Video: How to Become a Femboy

The through line was going to be about isolation because that's what the song and much of the album by Charlie is talking about and so we were going to put
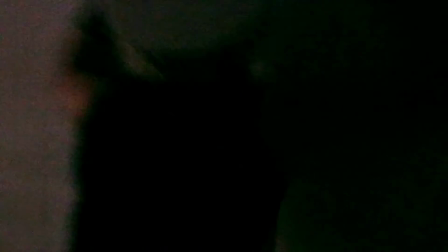509s
like this footage of like nightclubs and concerts and parties do a little Eric Andre moment let me in you know like on the
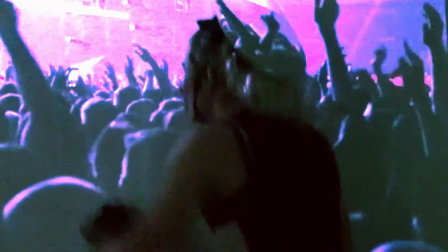515s
projector on the whiteboard like let me in let me in you know really really wanting it and just going that was the vision that was the vision for that one um it might have looked a little bit goofy considering what i was wearing uh it
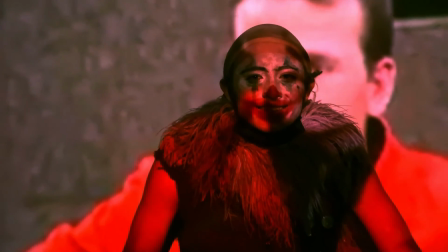533s
couldn't it couldn't have gotten you know i think it just worked it couldn't have gotten more goofy than it already was so what can i say perfect
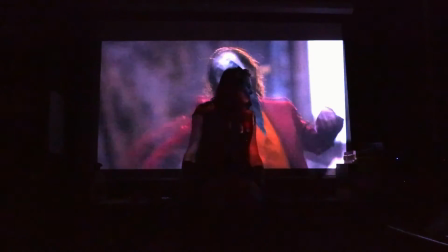541s
what we put on the projector next probably the best idea of the day to put joker
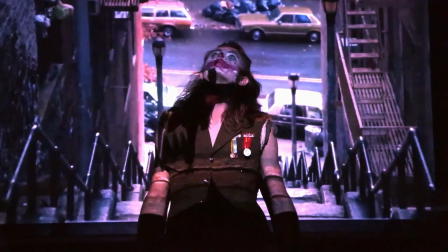546s
2019 on the projector itself just as kind of like a intertextuality,
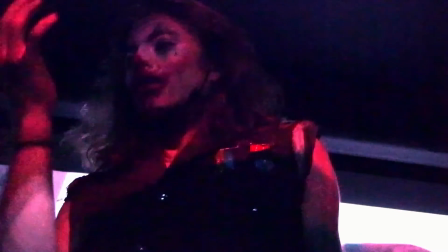551s
you know, Joker 2019, an integral part of Pink Diamond and Pink Diamond's message.
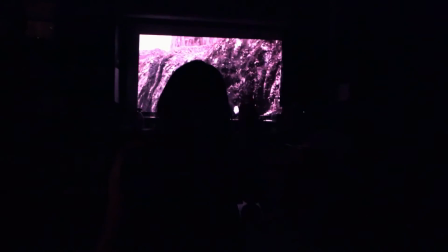561s
We tried out a few other things like some really loud massive explosions, which I think they were too loud.
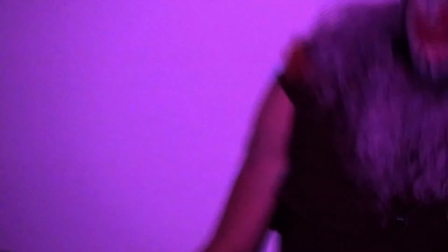570s
Incorporating some weird lighting, flashing, epileptic strobe lighting videos that we found on YouTube. That stuff gave me a headache.
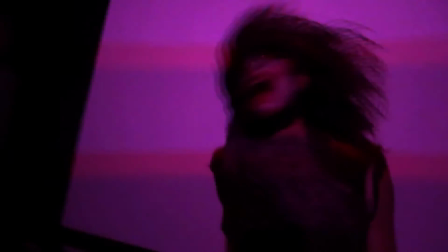577s
I'm honestly surprised I did that for a whole two minutes looking into the light. I swear I was ascending, but not in the good way
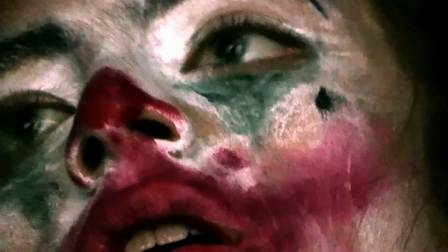586s
And then we caught it a day It was it was a weird way to end my penultimate year of high school for sure.
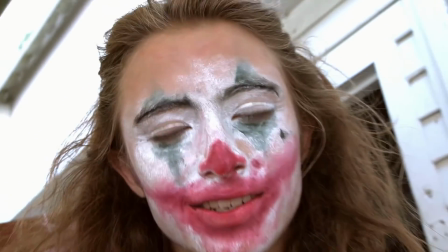592s
Let's see if you have a prosperous Don't think I will I think it'll be terrible and thereafter We went to the mall together with the Joker makeup still on that was cool That was funny going to Toys R Us Burger King, you know We hit all the stops with the Joker makeup, you know, it's it's it was like a bit of a Pink Diamond Joker world tour What can I say? I felt great